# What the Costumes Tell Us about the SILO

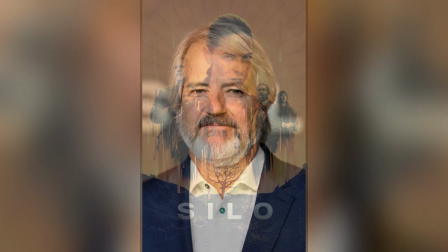0:00 Silo is an American dystopian mystery box show created by Graham Yost based on the Wool series of novels by author Hugh Howey.
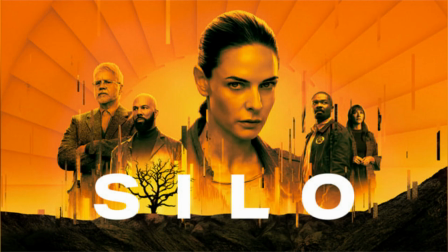0:07 The series premiered on Apple Plus TV on May 5th, 2023. I highly recommend that if you haven't seen Silo, please go and watch it because there will be spoilers for all of Season 1.
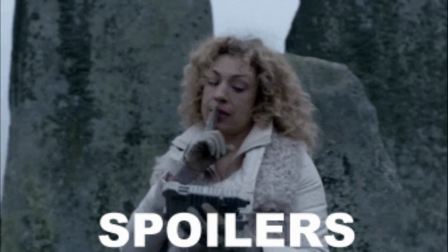0:19 And while I will touch on the books just a bit, there will be no plot points from the books discussed in this video.
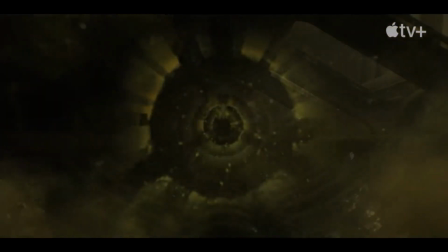0:26 In the silo are 10,000 citizens living below ground on 144 levels to protect them from the toxic environment on the outside.
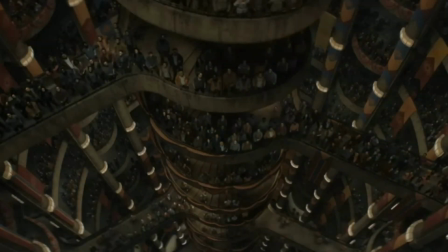0:34 The citizens of the silo only know the history going back 140 years ago at the time of the rebellion.
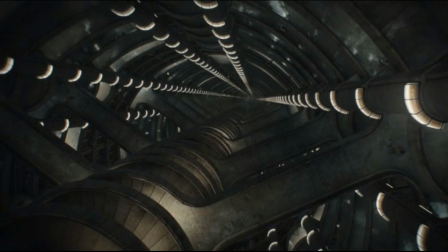0:42 Beyond that, we don't know how long they have been living underground. Before I get into the costumes, I must speak to the world building and the production design that is tied into the costumes.
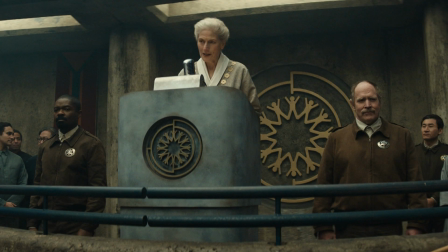0:53 With the massive central staircase, the silo itself is incredible.
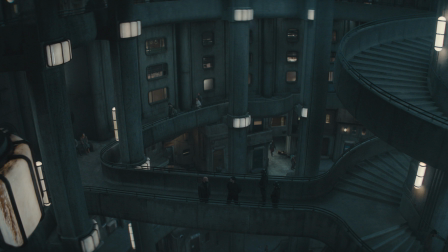0:58 I read the Wool series years ago, and I never imagined that the silo as depicted in the show would be as massive as it is.
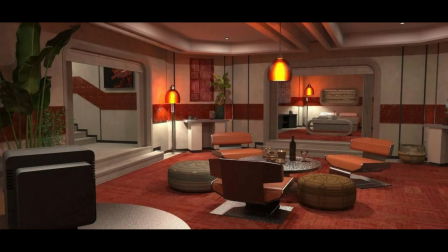1:04 Upon my initial observation, what immediately caught my attention were the interior spaces, exuding a distinct mid-century modern aesthetic.
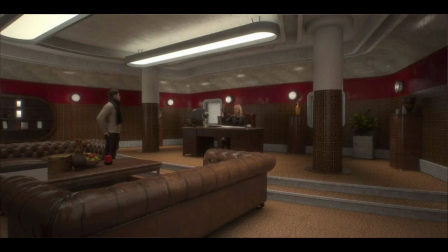1:13 Although I lack a formal background in architecture, my research on HBO Severance led me to discover furnishings reminiscent of this style.
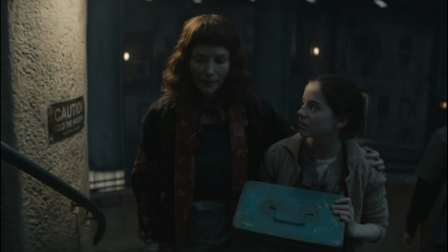1:21 Despite the silo's impressive age of at least 140 years, signs of wear and tear have begun to emerge. Certain apartments display chipped paint and visible deterioration of the concrete structure.
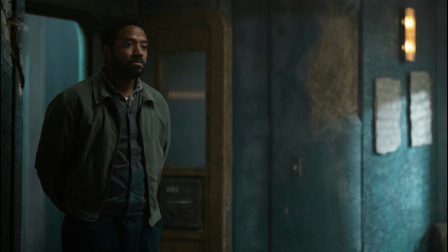1:34 The silo, along with its main spiral staircase,
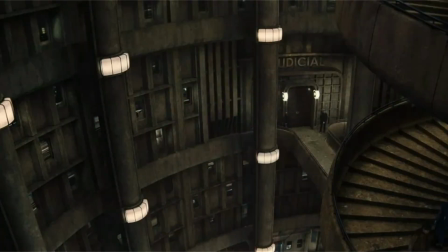1:38 columns, bridges, and landings, showcases a concrete design as a tribute to the style of brutalist architecture.
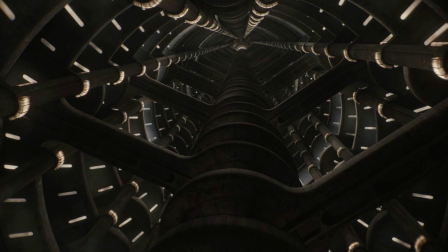1:45 Originating from the French term béton brut, which translates to raw concrete, this architectural approach emerged in the 1950s and is experiencing a noteworthy resurgence.
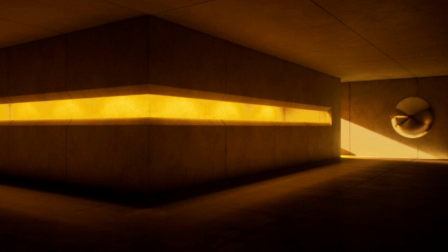1:56 In Blade Runner 2049 and Dune Part 1, director Denis Villeneuve skillfully integrated brutalist architecture.
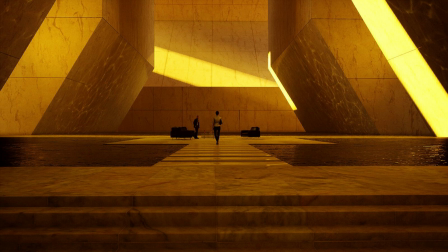2:04 Rebecca Ferguson, who coincidentally portrays Juliet in the show, takes on a starring role in the upcoming Dune Part 2.
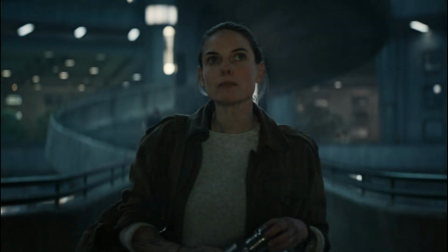2:12 Aside from the structural aspect of the silo, the interiors also feature brutalist interiors and furniture.
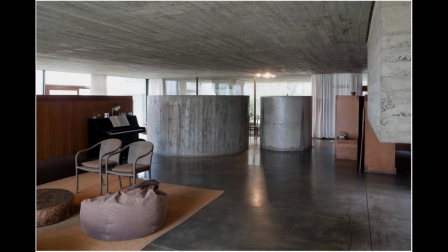2:19 I think this is appropriate as architectural historian Owen Hopkins writes that, in the United Kingdom,
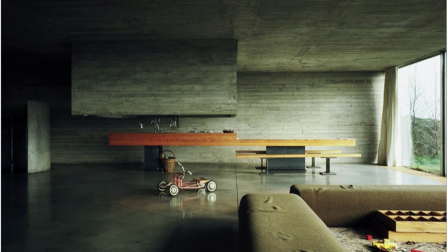2:26 brutalism was featured in the design of utilitarian, low-cost social housing,
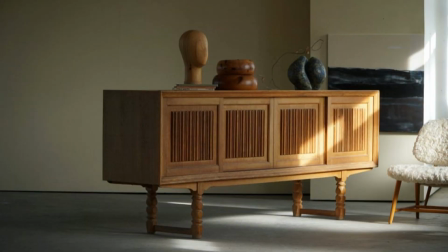2:31 influenced by socialist principles and soon spread to other regions around the world.
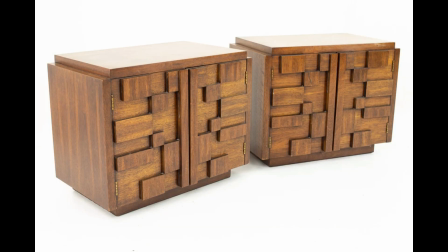2:38 It's clear when looking at the production design concepts that the production team took inspiration from the nearly 2,000-year-old Roman Colosseum.
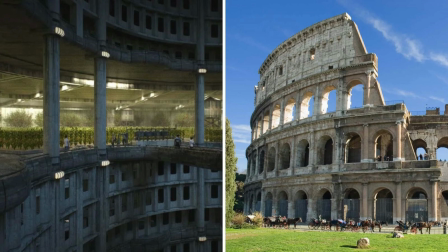2:46 Due to the silo's circular shape, numerous spaces within exhibit curves.
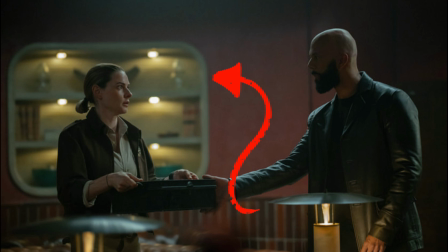2:52 In a behind-the-scenes video, the production design team, led by Gavin Bouquet,
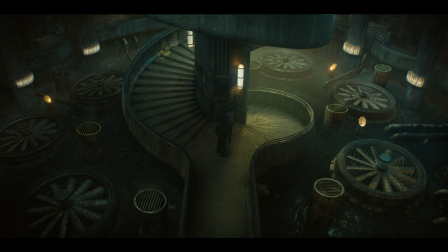2:57 revealed their deliberate choice to embrace roundness throughout the design.
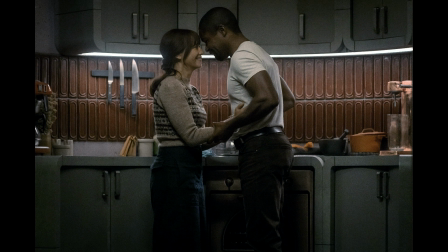3:01 The concrete railing of the staircase, as well as the window and door frames, were purposefully crafted with curved elements.
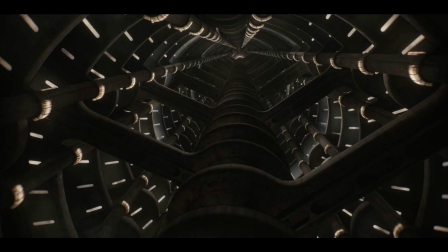3:09 Even the interior apartments feature a profusion of curved tiles.
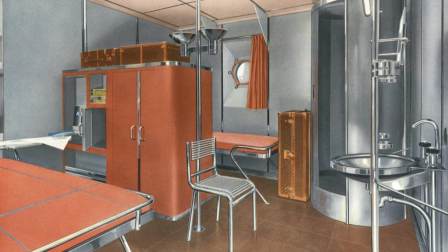3:14 The overall effect evokes a reminiscent charm akin to the cabins of an ocean liner.
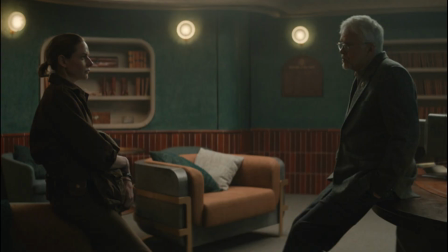3:20 The main color palette of Silo, besides the bare concrete, primarily features teal and orange.
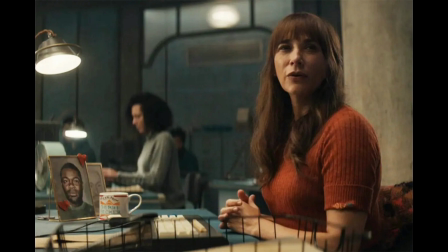3:27 According to Petapixel, this color combination is all about creating color contrast,
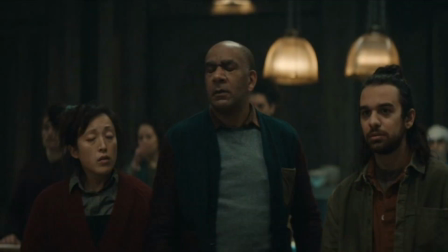3:32 and teal and orange have the highest contrast between their exposure values of any pair of complementary colors on the color wheel.
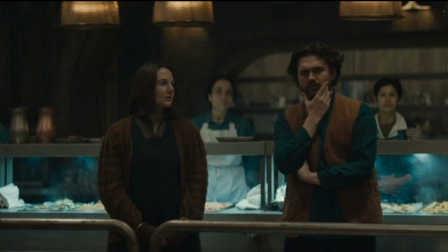3:42 Inside the silo, variations of these colors can be found, with shades ranging from burnt orange, terracotta, and rust brown to deeper blues within the teal spectrum.
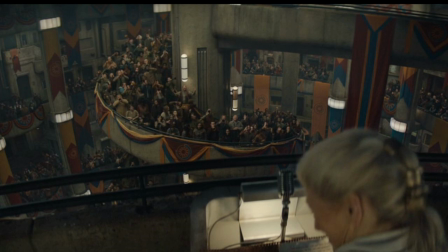3:53 In the very first episode, the stairs are adorned with Freedom Day banners featuring 3 colors: teal blue, maroon, and yellow ochre.
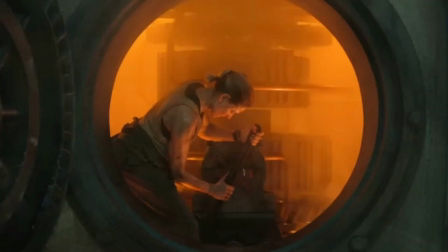4:02 These colors are recurrent throughout the show's production design and costumes, creating a pleasing visual cohesion.
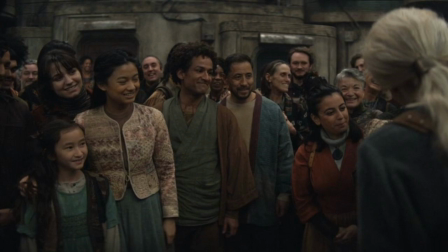4:09 The warm palette worn by the silo citizens provides a striking contrast to the black uniforms of the raiders,
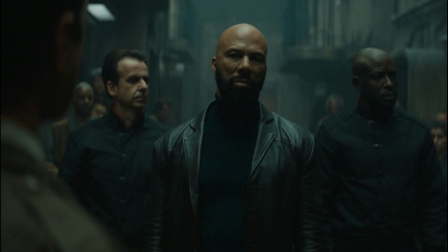4:16 reminiscent of a secret police force.
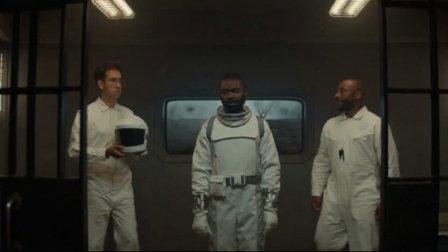4:19 Additionally, the cleaners and their technical team don crisp white and silver space age uniforms, further enhancing the contrasting elements in the show. I think the motivations of the characters are revealed through their colors. Allison is dressed in warm colors.
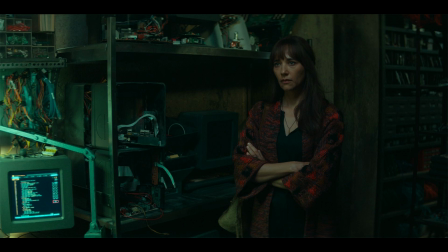4:35 She is open until she discovers the secret of the silo. Bernard dresses in very neutral tones, not revealing anything.
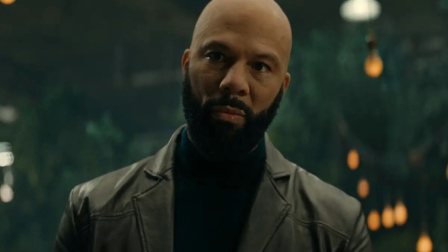4:44 And then Sim's color palette is interesting because while he wears a black jacket, in keeping with some of his thuggish behavior,
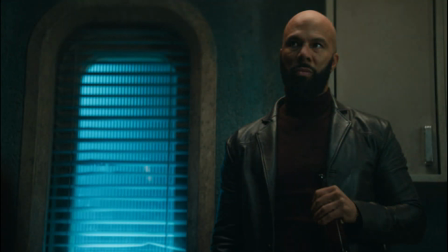4:51 his turtleneck sweaters are teal or maroon, showing that he is a loving father and husband.
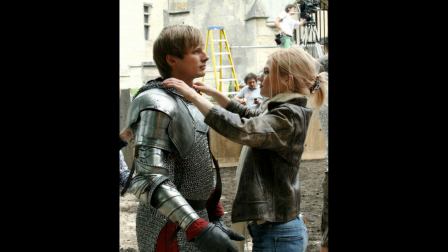4:57 Charlotte Morris, the British costume designer for the show, is responsible for creating all of the outfits you see on screen. While there are no interviews available with Morris at the moment, I'll share my analysis based on personal observations.
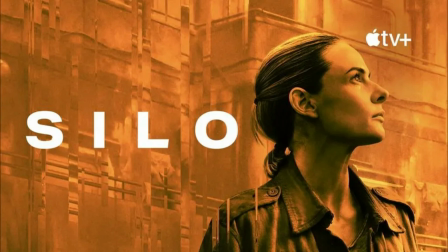5:11 When watching a dystopian story, I often wonder about the origins of the clothing.
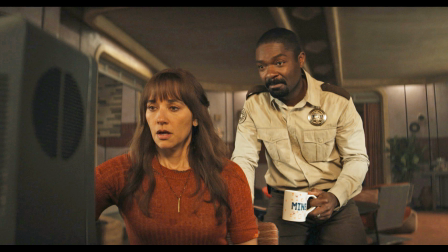5:16 Although most viewers may not think about it, I believe that the setting and costumes provide subtle hints, even if not directly shown. Let me know in the comments if you noticed any aspects of the costumes while watching Season 1.
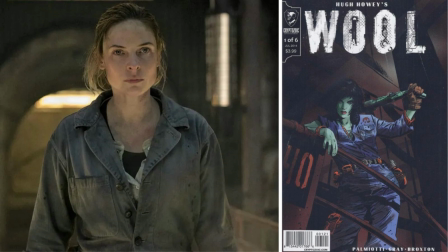5:30 In the book, the inhabitants of the silo wear overalls and coveralls, like the ones worn by Jules in the Down Deep, dyed in different colors appropriate for their work and social standing.
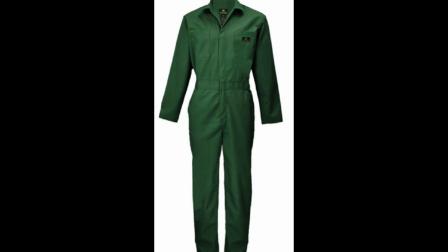5:42 The farmers, for instance, wear green, the Down Deep wear denim blue, while IT wears silver.
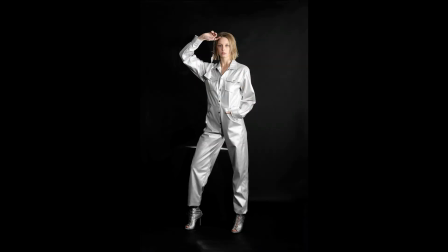5:49 In Mayor John's point of view chapter, it reads, "They passed the garment district next,
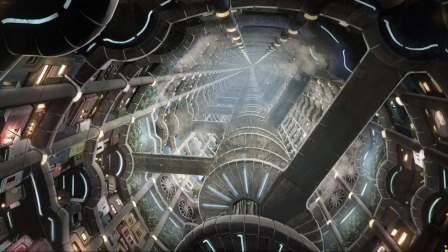5:54 the land of multicolored coveralls and the place her balls of yarn come from."
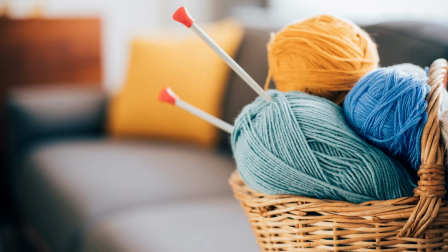5:59 Author and producer Hugh Howey explains in a video interview the reason for the change.
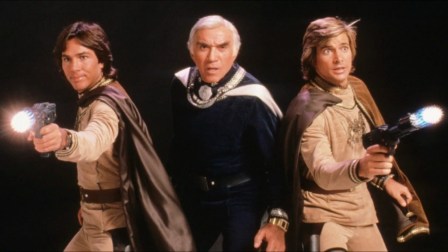6:04 He said, "I think it would look a little too sci-fi. They're supposed to be wearing all the same color, but it wouldn't have looked as cool as what the wardrobe department pulled off."
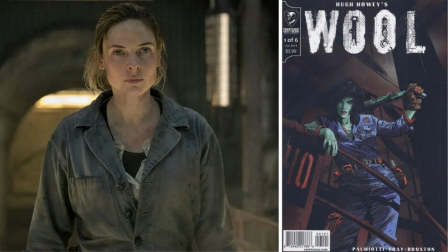6:15 It's worth noting that the citizens likely have access to material such as wool, as hinted by the first book's title, Wool. Additionally, they may have access to hamper flax for yarn and fabric production, as well as cowhides for leather and suede used in belts and shoes.
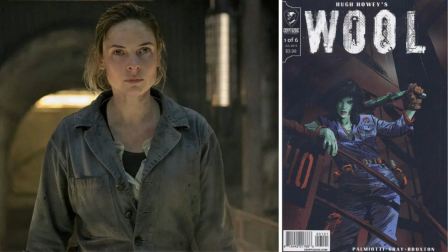6:32 For instance, the courier pouches seem to be made of leather. I don't think that everything worn in the silo has been made during the last 2 centuries. The type of knitting and leatherwork seen in the costumes suggests the need for special machinery like knitting machines and tanneries,
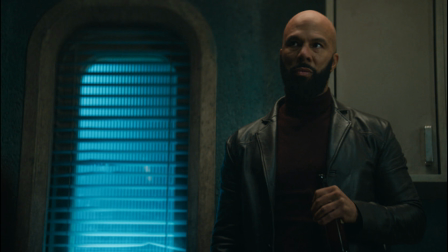6:47 making it more plausible, in my opinion, that the majority of the clothes were placed there and upcycled through the generations. Now I'm speculating, but the silo residents might access clothing through the recycling department or at the market.
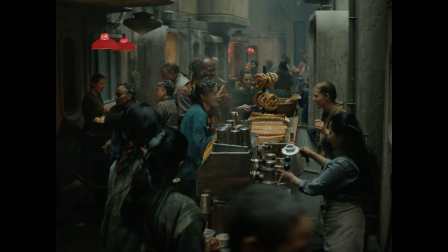7:01 On the website siloresidences.com, they playfully mention, "Curated hyperlocal goods are just a short walk away. Grab a coffee on your way through the market stalls where you'll find one-of-a-kind relics."
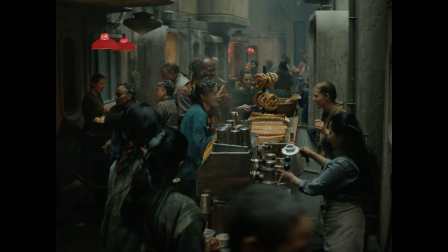7:15 It makes me think that the market would also sell handcrafted clothing items from upcycled clothing and new cloth, and also knitted goods.
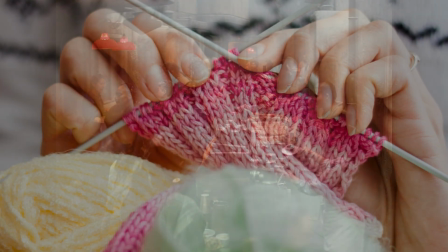7:24 Again, from the books, Mayor Johns is an avid knitter using cotton yarn.
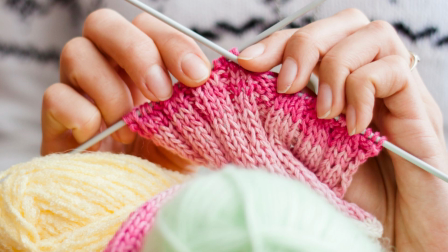7:29 It's possible that the founders stockpiled the silo in the before times with every possible need, kind of like Noah's Ark.
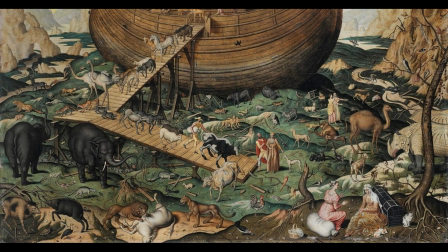7:36 I have no doubt that the clothing might survive 150 years or longer, as long as it's stored in a climate-controlled setting.
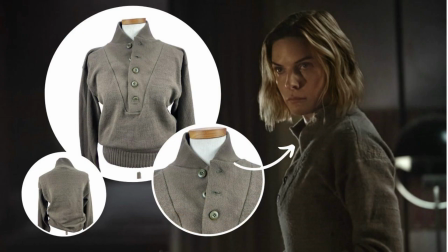7:45 There are visible fasteners like plastic buttons and metal zippers on all of the costumes, so it makes sense to me that these items would be from the before times.
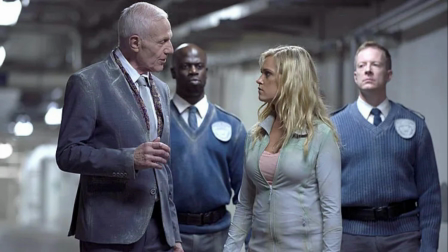7:54 In the CW's The 100, the characters residing in the underground bunker, Mount Weather, utilize pre-existing clothing with modifications to suit their nearly 100-year-long habitation.
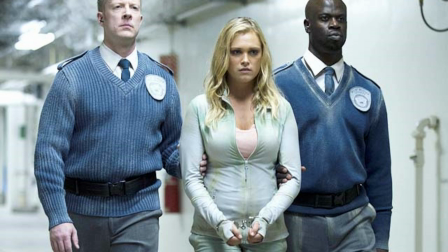8:08 Added to this, the age of some of the clothes is obvious, with some costumes showing darning details and patchwork,
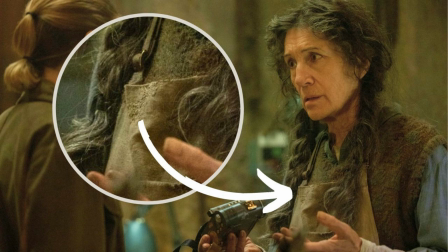8:14 while others appear to be upcycled from multiple items of clothing.